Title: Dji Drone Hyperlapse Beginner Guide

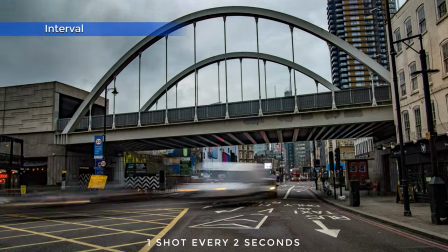(4:08)
The interval in seconds between each photo modifies the speed of the movement within the scene, as shown by these examples.
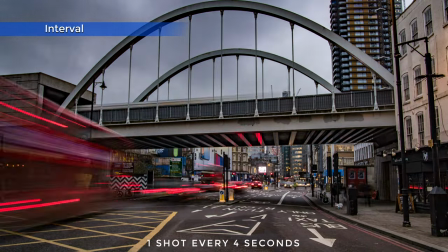(4:16)
With drones we cannot use intervals shorter than 3 seconds, due to the time needed for buffering each photo and because of the long shutter speed needed.
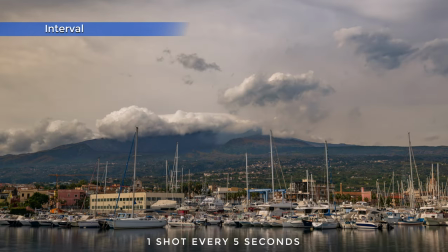(4:25)
Due to the limited battery life, in most cases the longest interval available is 4 seconds.
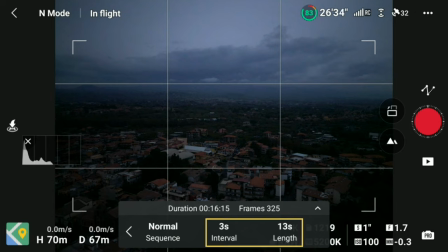(4:31)
So, we generally choose a length of 13 seconds and an interval of either 3 or 4 seconds. The shooting time needed with an interval of 3 seconds is approximately 16 minutes, with an interval of 4 seconds is about 22 minutes, which is still feasible, although a bit tight.
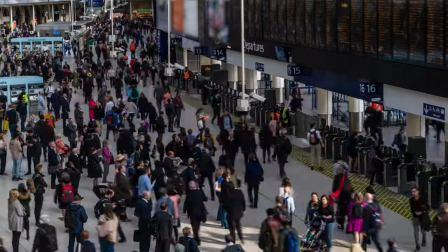(4:51)
3 seconds is a good choice when the movement comes mainly from people, cars or other vehicles.
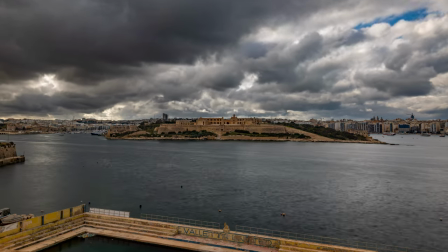(4:58)
4 seconds is preferable in the case of cloud movement. Another parameter to select is the speed of the movement of the drone. It is set in different ways according to the hyperlapse mode we are in, as we will see later. In general, I prefer to have a relatively slow and subtle movement, but here again, different speed values can give a different feel to the same hyperlapse.
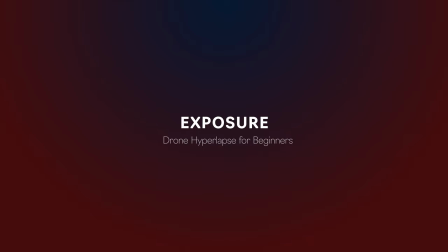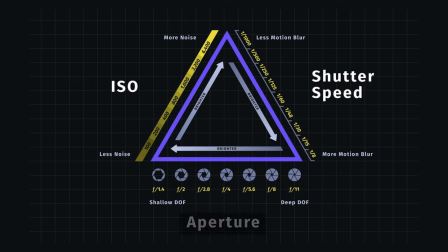(5:29)
In most DJI models, the aperture is fixed, with the exception of the Mavic 3, so there are only two values set for exposure, ISO and Shutter Speed. For ISO, it is preferable to keep the lowest value, which is 100, but if needed, we can go up to 800 without a noticeable loss of quality.
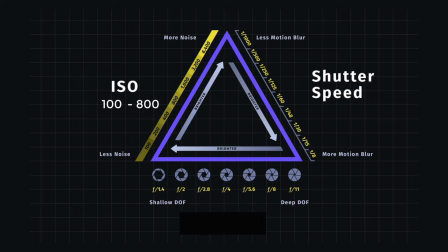(5:49)
This gives us some room to play with.
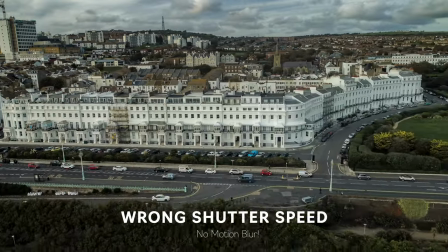(5:52)
The value for Shutter Speed is crucial, as it affects the amount of motion blur, the single most important factor in hyperlapses.
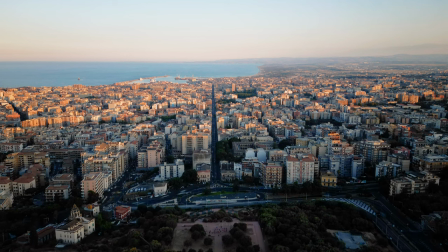(6:00)
The ideal value for shutter speed with a drone is 1 second in easy wind conditions.
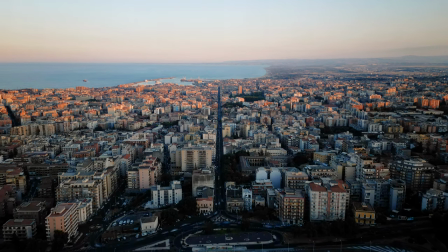(6:07)
According to the light conditions it's not always possible to dial in this value.
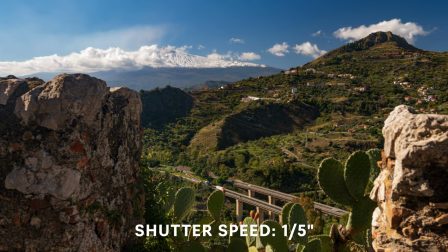(6:12)
In this case it's possible to select faster values up to 1 fifth of a second but the flow of the elements in motion will not be as smooth.
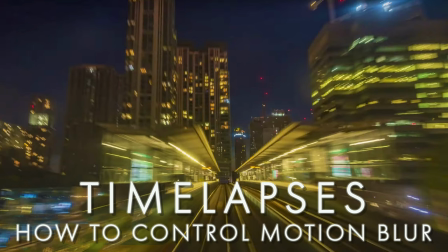(6:21)
Motion blur is the most important topic for timelapses and hyperlapses but i would take too long to analyze it in depth here to anyone seriously interested in hyperlapses i suggest watching my specific video by clicking on the link
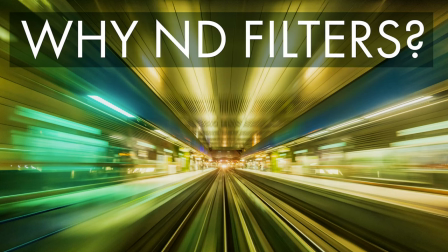(6:35)
on the screen to select specific exposure values in different line conditions and the filters are needed please refer to my specific video about them by clicking on the link
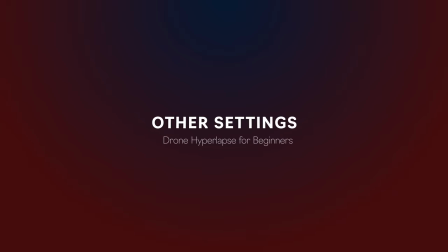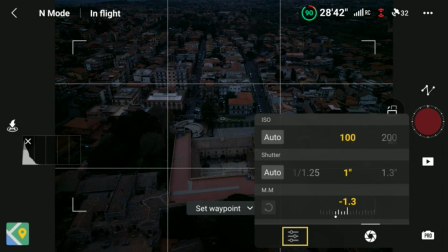(6:51)
By clicking on the small icon at the bottom left of the exposure window, we access some other options.
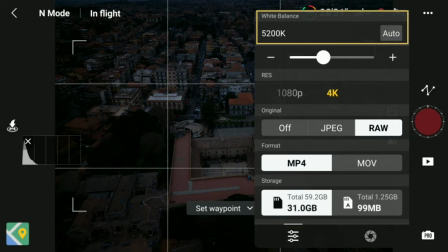(6:58)
At the top, the white balance. I suggest always using manual mode. With most models, I set it at around 5500K, but I find that the Mini 3 and 3 Pro have a tendency towards a yellowish tone, so with these models, I set it at around 5000K.
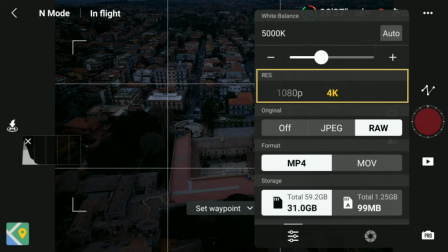(7:16)
Then we choose the resolution of the auto-generated short movie. The options are 4K or 1080p, I always use 4K. Farther down it is possible to choose to save each individual photo in RAW or JPEG format in order to post-process them for much better results.
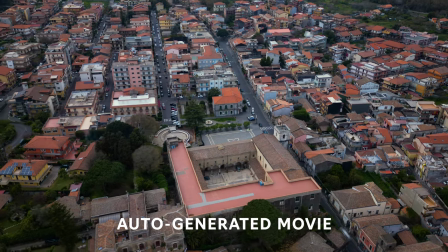(7:36)
I always use the individual RAW files, but beginner can start by simply using the auto-generated short movie,
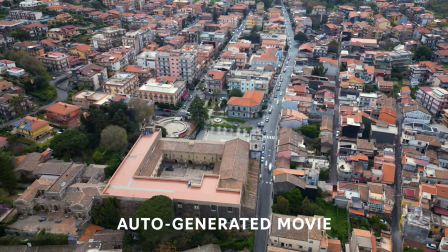(7:43)
which has improved in the current generation of DJI drones.
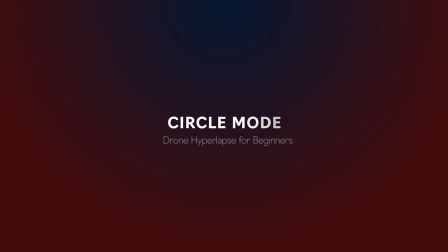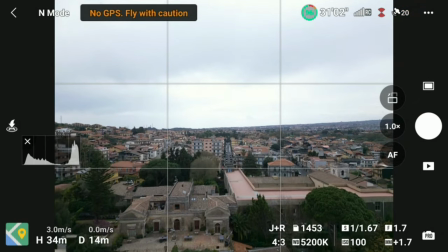(7:54)
Let's start with a simple orbiting one, I set the drone's maximum height allowed by the rules,
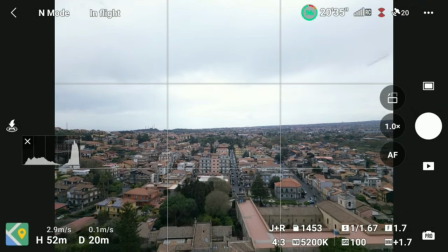(8:00)
a bit more of 100 meter, so that I can frame the center of the village with a downward view,
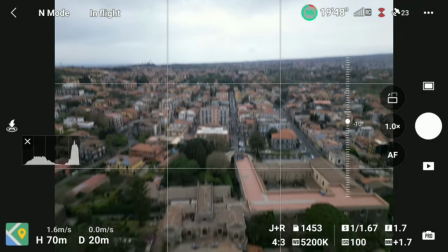(8:06)
keeping the sky out of the equation. This reduces the dynamic range and makes it much easier to expose.